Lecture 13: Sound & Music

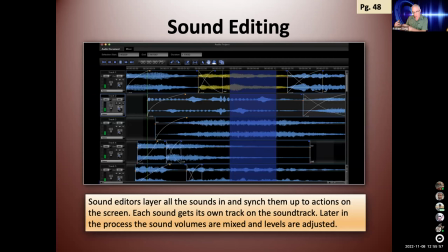Now, sound editors could be, the sound designer could be the sound editor, but sometimes, but very often the sound designer will hire a specific sound editor, and the sound editors layer all the sounds in and sync them up to the actions on the screen. Each sound gets its own track on the soundtrack.
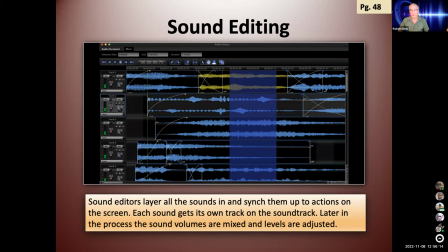Later in the process, the sound volumes are mixed and levels are adjusted, so here we see a bunch of different tracks, and the sound editor can go in and make sure that they line up with what's on the screen.
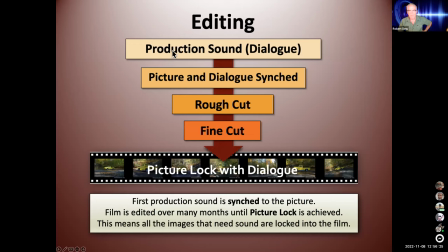So here's sort of an overview, all right, so we have production sound, okay, we, this is the sound, the dialogue we recorded on set, picture and dialogue are synced, okay, that happens as soon as the shots are done, as soon as we move on to the next scene, all the syncing happens,
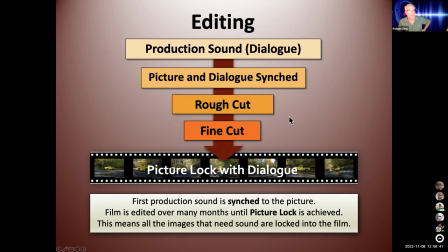eventually we get to a rough cut, we covered a lot of this in the previous lesson on editing, then editing further, we get to a fine cut, then we end up eventually in picture lock with dialogue, which I have pictured here, all right, so now we've got picture lock, moving on, Now, that's all the editing part.
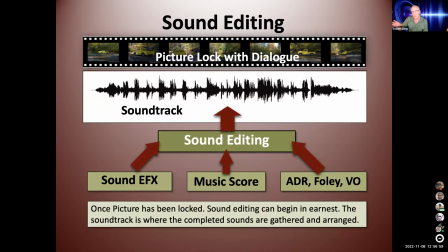That was a review of last week. Now, let's look at what sound does. So we have picture lock with dialogue. Now we got to fill in the soundtrack. The dialogue's already done. This is where the sound editing comes in. All right. So we have sound effects, music score, ADR, Foley, and voiceover. All right.
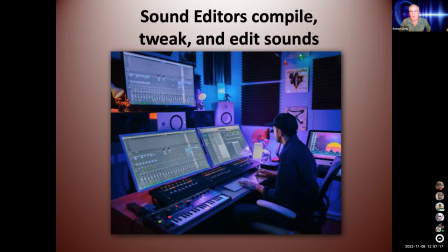All that gets added into the soundtrack to the already locked picture. So sound editors compile, tweak, and edit sounds.
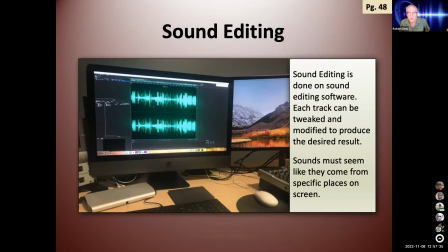Sound editing is done on sound editing software. Each track can be tweaked and modified to produce the desired results. Sounds must seem like they come from the specific places on the screen. And so if it's in a big room, then the sound's got to sound like they come from a big room.
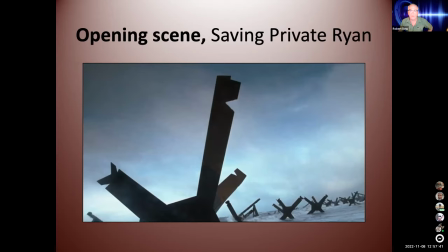They got to have echo on them. Well, the sound designer can do all that. Okay, so let's take a look of some really great sound design from Saving Private Ryan. This is a great movie which captures the D-Day invasion and everything that you're listening to, with the exception of a little bit of dialogue, is all added in sound design.
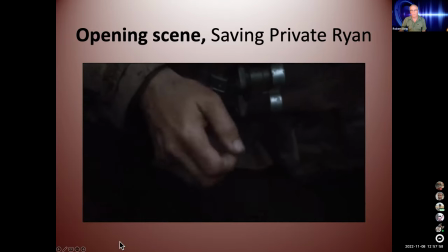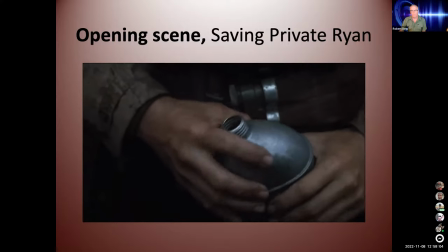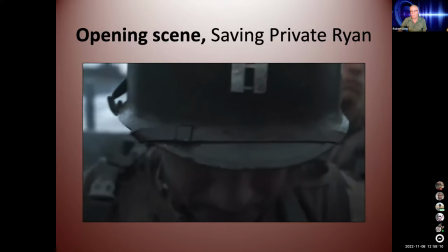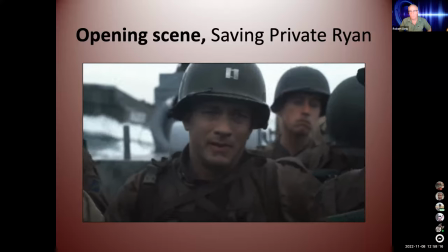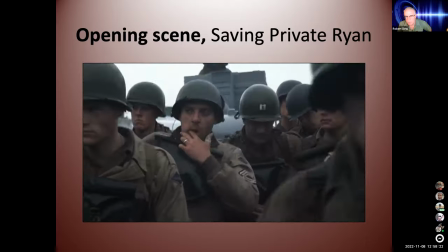Note the camera pulls out to reveal the whole crew.
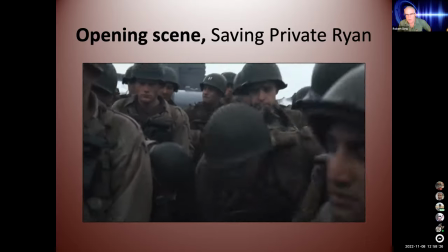We started in on our protagonist. Now we're seeing everybody.
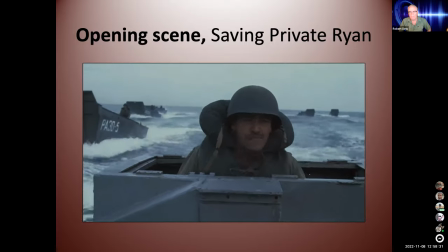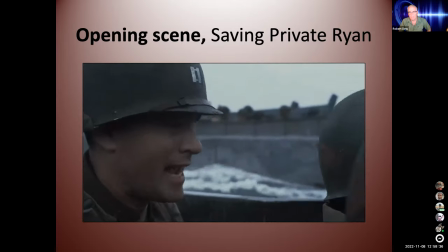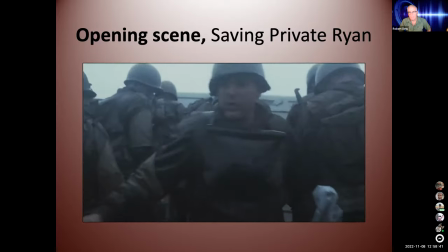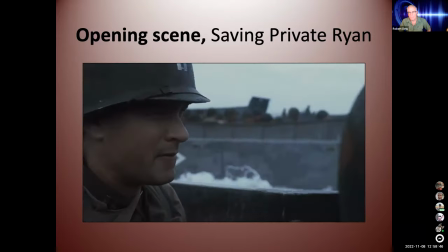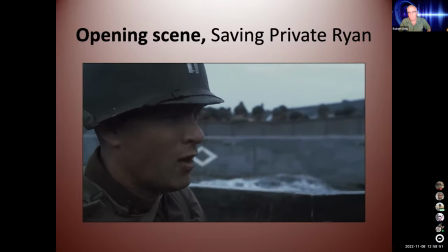back to declare see you on the beat the
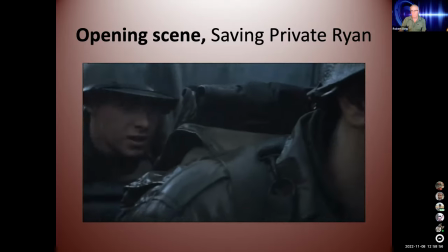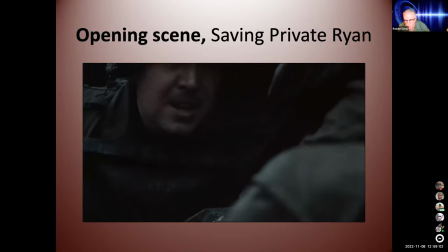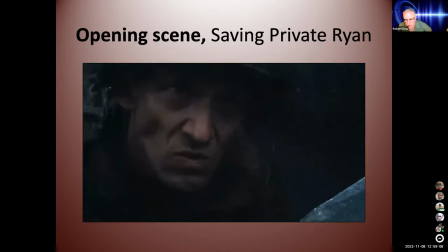sound is what's giving these men their fear all the destruction they're hearing that awaits them